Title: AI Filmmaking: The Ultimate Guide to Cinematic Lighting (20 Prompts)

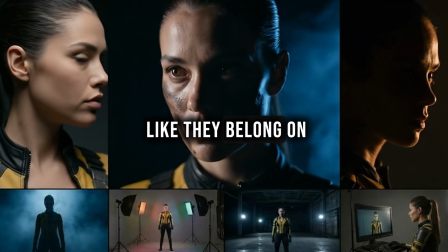0s
If you want your AI videos to feel like they belong on the big screen, you have to master the light.
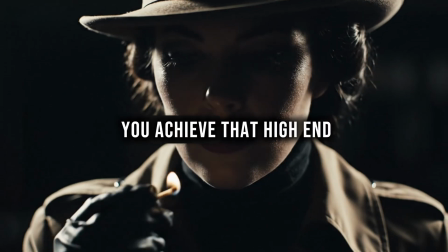5s
So I refined 20 professional prompts to help you achieve that high-end Hollywood look in every single frame.
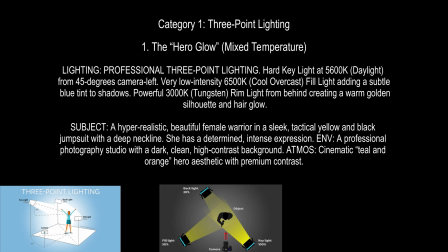10s
So let's get started. So first we have the Hero Glow in mixed temperature. The key light is around 5000 kelvins from 45 degrees camera left.
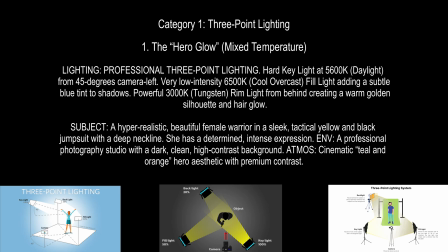19s
Then we have fill light, powerful rim light at 3k. I'll explain all of that later.
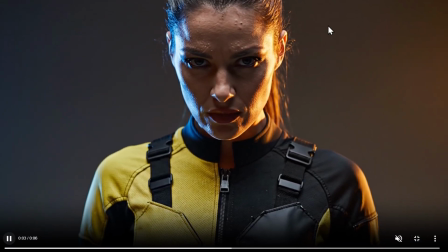24s
So this is our Hero now. Let's look at her. you see how the lights are coming from this side and from this side and I will explain now everything.
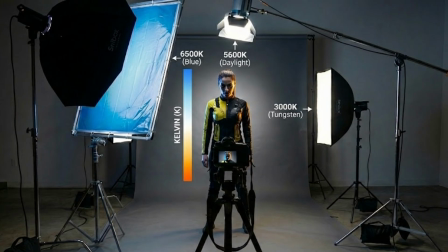32s
This is how could that look like in real life. And now comes the mood or the Kelvin color temperature. Basically Kelvin defines how light feels.
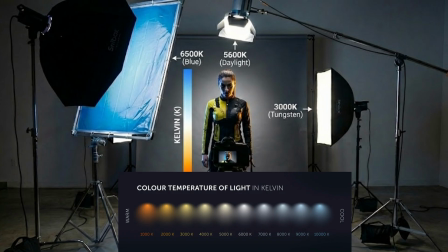40s
Lower values around 3k are warm and cinematic like tungsten and higher values like 5k are cool and clean like daylight or blue.
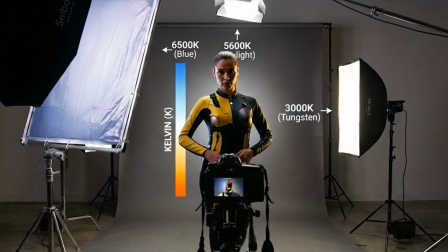49s
So when you prompt an AI video model you are not just placing the lights you are telling it how the scene should feel so then we also have something that
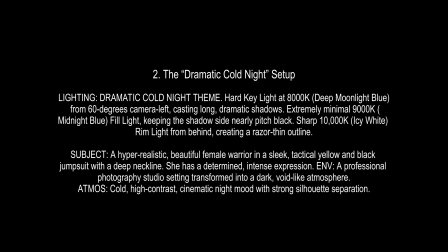56s
i call dramatic cold night setup and here we have the key light at much higher calvins creating moonlight blue then casting shadows or her side and then we have also kind of a icy white rim light from
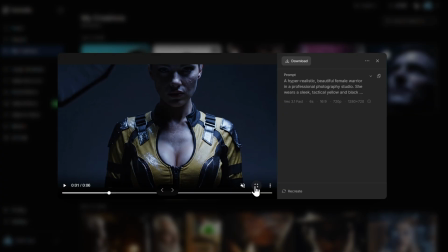68s
behind and this is exactly how does that look like so this side here is completely
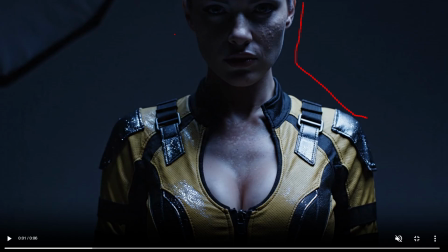73s
illuminated by the blue light this side is almost completely in the shadows and by that ai video model follow the prompt exactly then
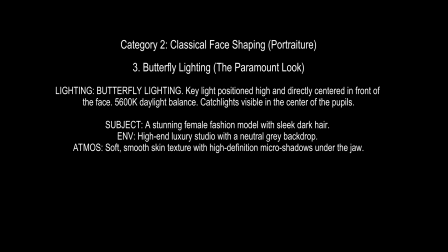82s
we have category 2 which i would call classical face shaping or portraiture one
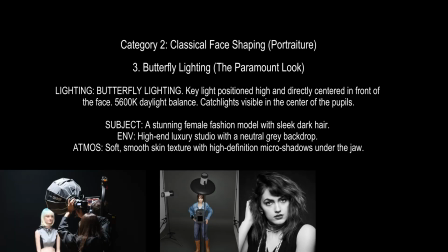87s
of the most famous is butterfly lighting or the paramount look so this look is a classic technique
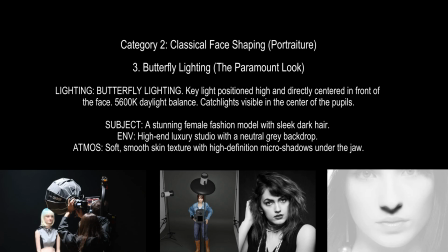91s
where a single key light is placed directly in front and slightly above the subject creating a small symmetrical butterfly shaped shadow directly
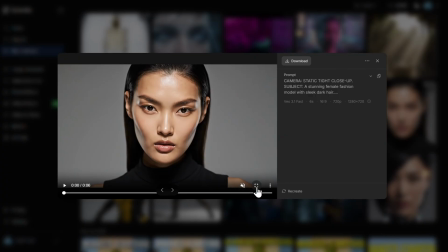100s
beneath the nose and emphasizing cheekbones so here is our model and now notice something look at the video
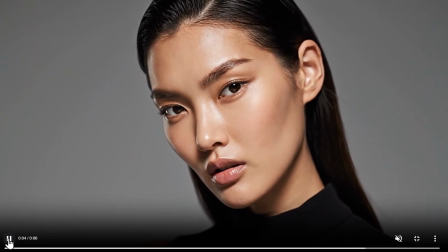107s
closely and then you will notice that butterfly effect exactly here.
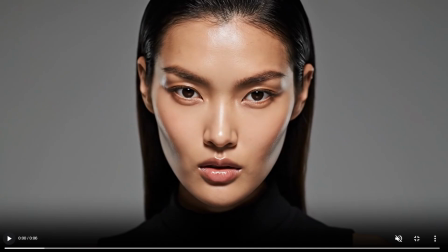114s
So as I mentioned it is appearing under the nose and you can see it like butterfly wings exactly here. So this is achieved with the light as I mentioned previously. And you notice her cheeky bones how emphasized they are.
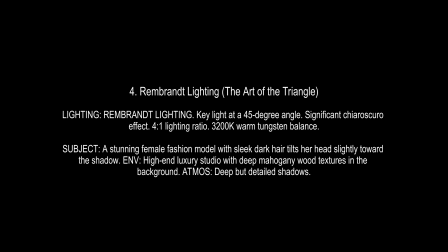129s
Then we have the rebrand lighting. Basically it creates a signature small triangle of light on the shadowed cheek and it is used a lot in dramatic thrillers and prestige dramas so here is our model
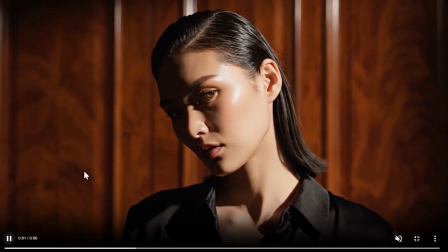141s
now look at this closely okay you didn't notice the triangle
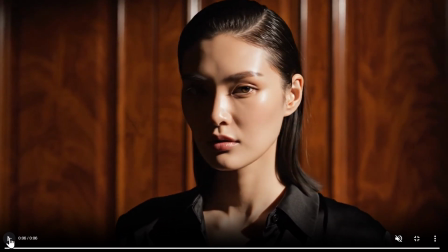145s
probably at the first time but you'll notice it now so let's stop exactly
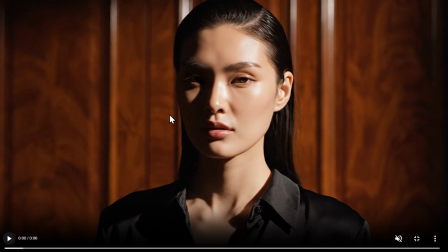150s
here and here is that famous triangle used a lot in cinematography and now it can be used in ai filmmaking
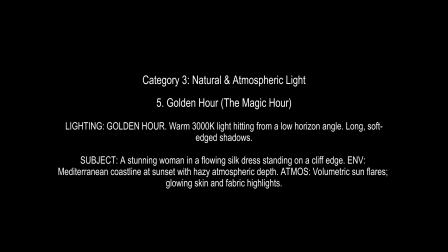159s
so then let's continue to the category 3 which i would call natural and atmospheric light those are very popular ones so first we have the golden hour which is basically called like that because of the period shortly after the sunrise or before the sunset when sunlight is softer warmer and redder here is our new model and you can notice what
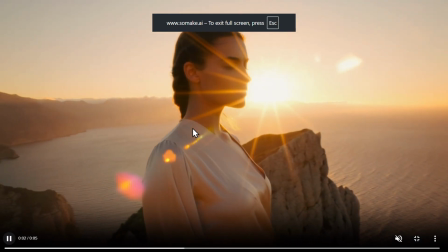179s
is happening here exactly yeah sometimes it is
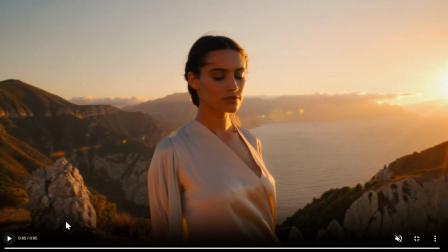185s
enough just to type the golden hour sometimes you need to be more specific then kind of opposite
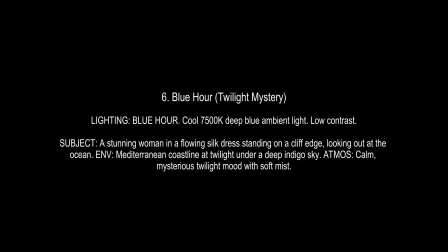190s
of that we have the blue hour that creates those twilight mystery.
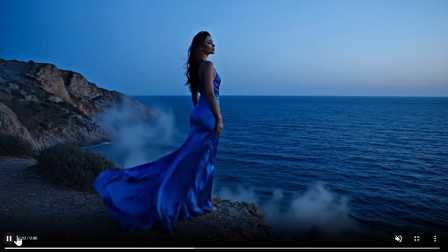194s
You see of course completely different look happening here so the sun is nowhere to be seen
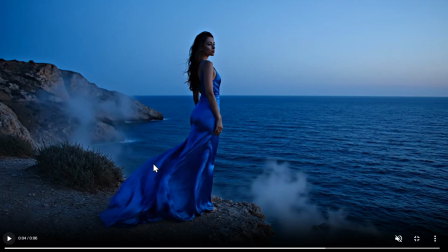201s
and those bluish colors before the night are appearing in our image creating kind of a mysticism.
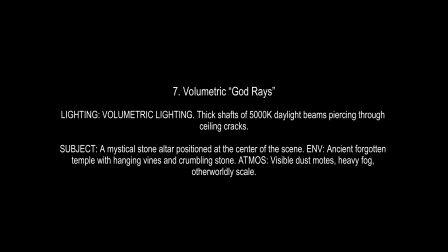208s
Then we have the volumetric or god rays and those makes the light beams visible through the air as if shining through the dust or the fog it is used a lot in fantasy sci-fi and discovery scene in ancient ruins for example this is the scene created in vo3 and you notice those
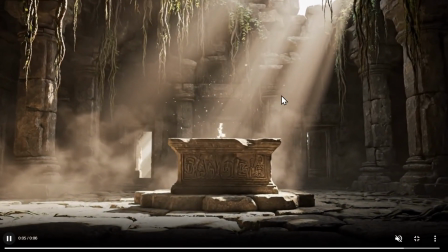225s
volumetric lightings coming from above i also tried the same
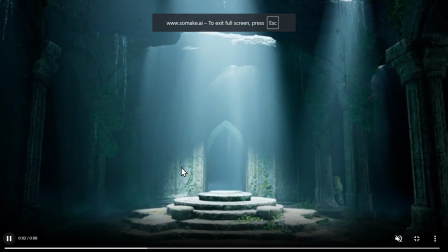230s
prompt in sora 2 pro it worked good but something happening with the
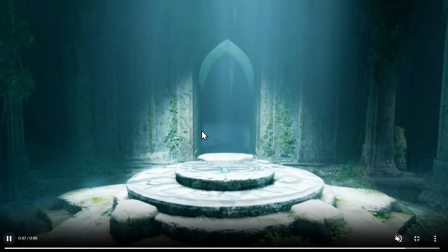235s
camera here on sora i don't know what they're doing here but you also notice those shining
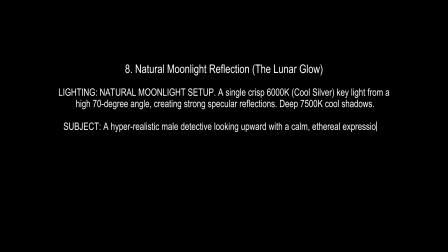239s
from above coming here of course we also need to show the natural moonlight reflection
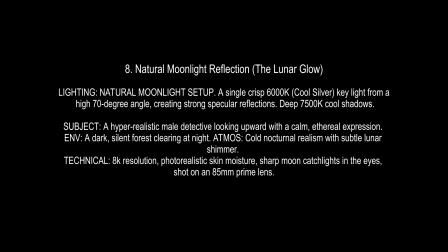244s
or the lunar glow and here always be careful while prompting not just to say moonlight because this often results in a flat blue image use the word specular reflection or skin moisture which basically tells the eye to create that shimmer on the face that makes it look more realistic and here is our
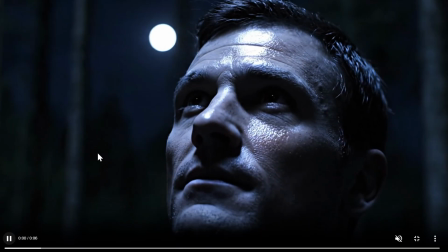264s
guy looking at the sky and you see the reflection of the moonlight on his
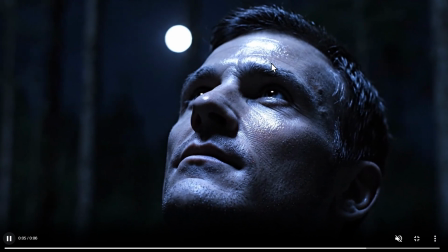268s
face with pretty much great details so i'm creating all of
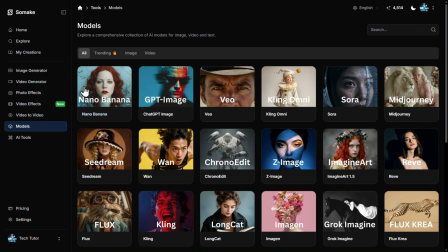273s
these videos in all-in-one air platform so make ai because it lets me use many different ai video and image models in one place from vo 3.1
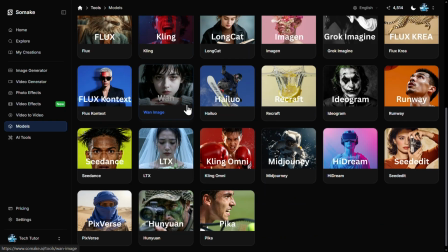282s
to sora 2 to nano banana pro gpt image z image you name it so if you'd like to try the platform for free you'll find the link in the description down below,
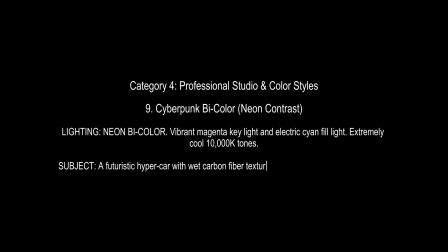291s
along with my 10% discount code. I would call the fourth category Professional Studio and Color Styles, starting with this Cyberpunk BI Color Neon Contrast, which basically uses two opposing saturated colors, magenta and cyan, to light the scene.
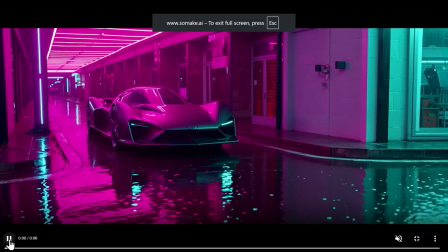306s
So I created this car in LTX2 Pro,
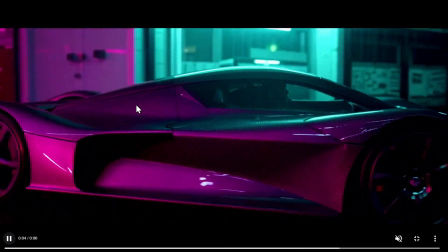310s
and you obviously notice the color grading and the lighting in this scene, exactly as we prompted.
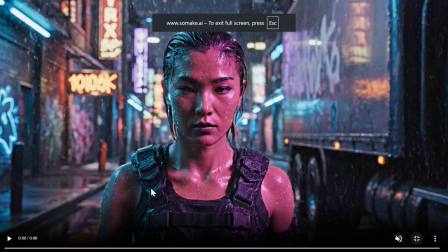316s
It also created that lightning seam in VO3.1 fast and this is how it looks like.
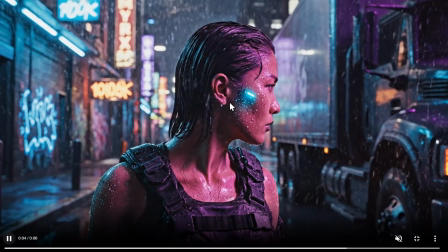321s
So we have this female warrior illuminated with the mentioned colors.
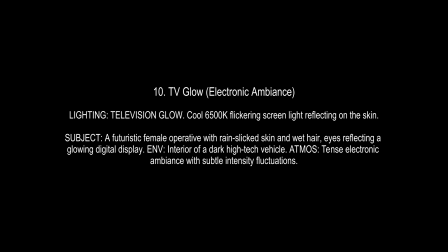326s
Then we have the TV glow or electronic ambience and this basically simulates the cool flickering light of screen reflecting on the subject.
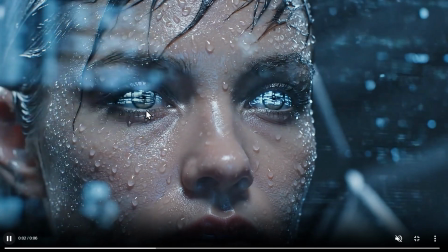334s
So here is our close-up and you see the reflection in her eyes for some flickering screen.
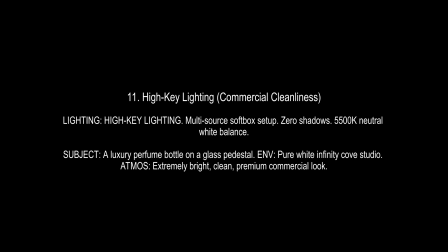340s
Then we also have something called high key or commercial cleanliness and this floods the screen with bright very even light and removing almost all of the
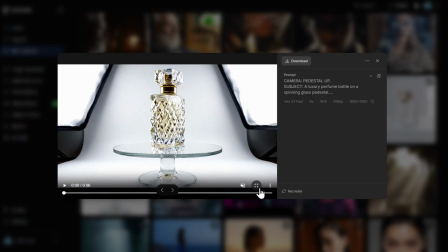348s
shadows and of course this is used in product commercials so i created this one in vo 3.1 fast and you see there are almost no shadows
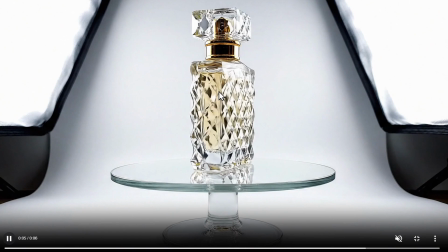357s
or no shadows at all behind the subject this perfume here i
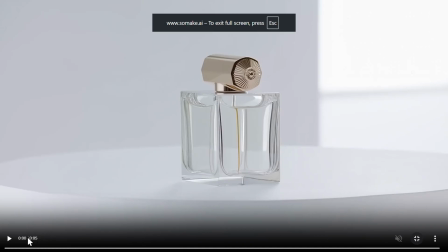362s
also recreated the same scene in halo 2.3 and it looks pretty nice you see
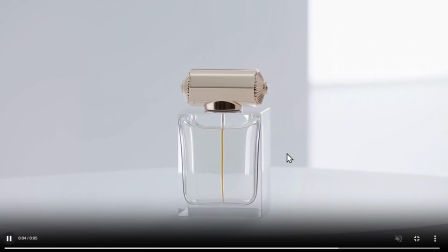367s
no shadows behind the object then something kind of opposite is rim
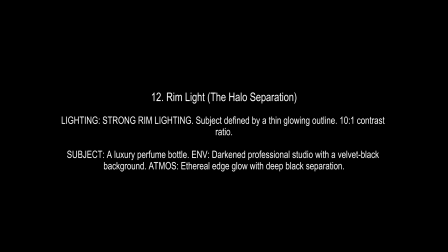372s
light or the halo separation so it places a bright outline around the edges of the subject to separate it from the background so once again we have the perfume bottle
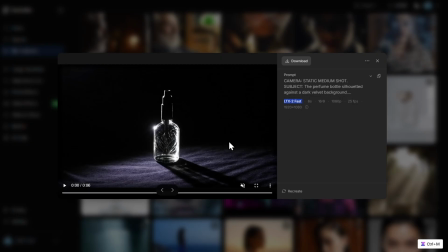382s
i created this also in ltx2 fast and it looks pretty good
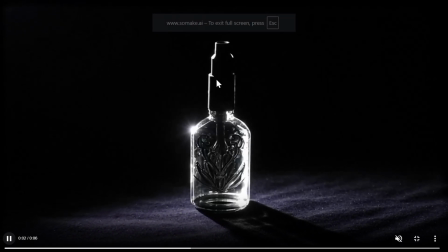387s
you see the separation coming exactly from the borders of this perfume
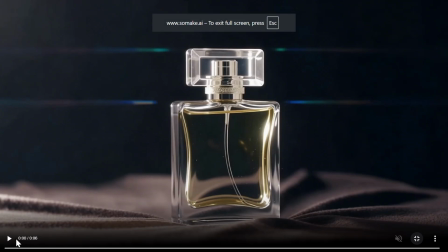392s
i created this also in the sea dance and here the separation is more obvious
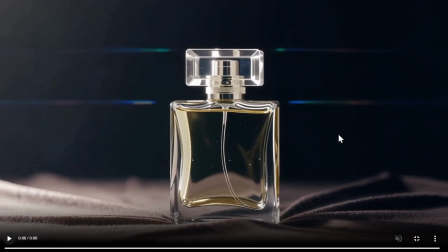397s
and animated here but it also looks kind of a nice the play with the lightning so we're arriving at the category 5 which i would call specialty narrative techniques and
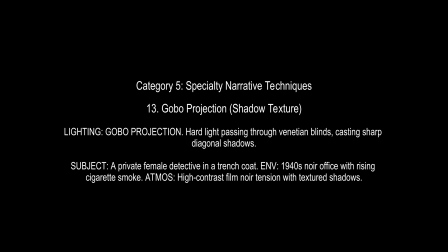405s
the famous one is gobo projection what it does it basically projects a pattern like for example a wind of blinds onto the scene
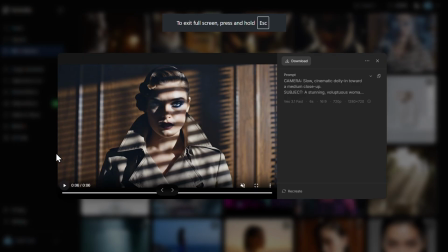414s
and it's used a lot in crime noir or psychological thrillers and here we have our female detective created in view 3.1
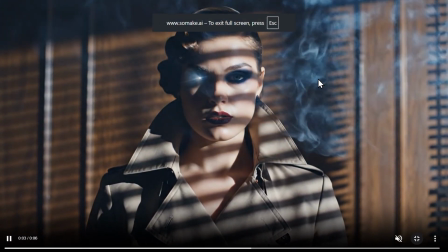421s
fast and here you see those patterns behind her creating that special light scene and kind of a mysticism.
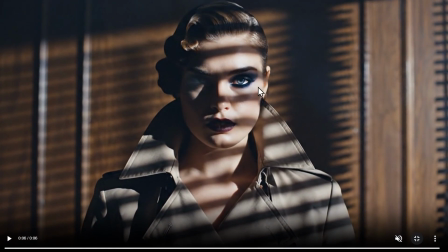428s
Most noir films look like that.
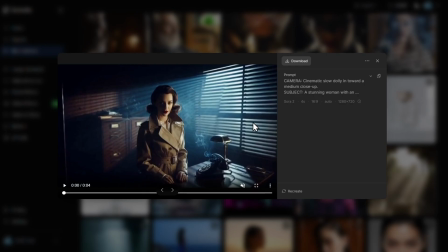431s
I also created the simulator in Sora 2 and here you see those lights and patterns coming from the Venetian blinds.
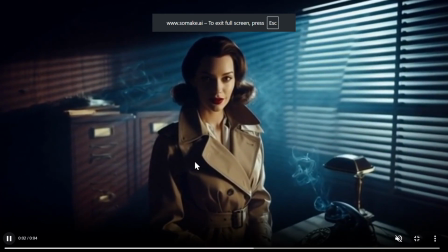439s
Let's look at that one. And the smoky scenes always needs to happen in those kind of movies.
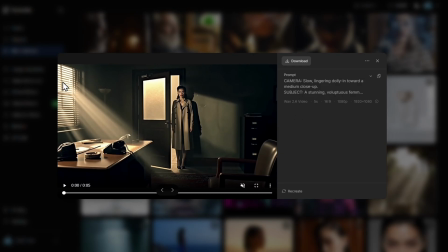445s
And I also created that in Van 2.6 video and you see those lights coming in special degree angle from the window.
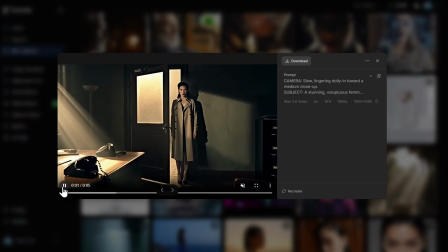454s
Looks also pretty pretty good and pretty nice.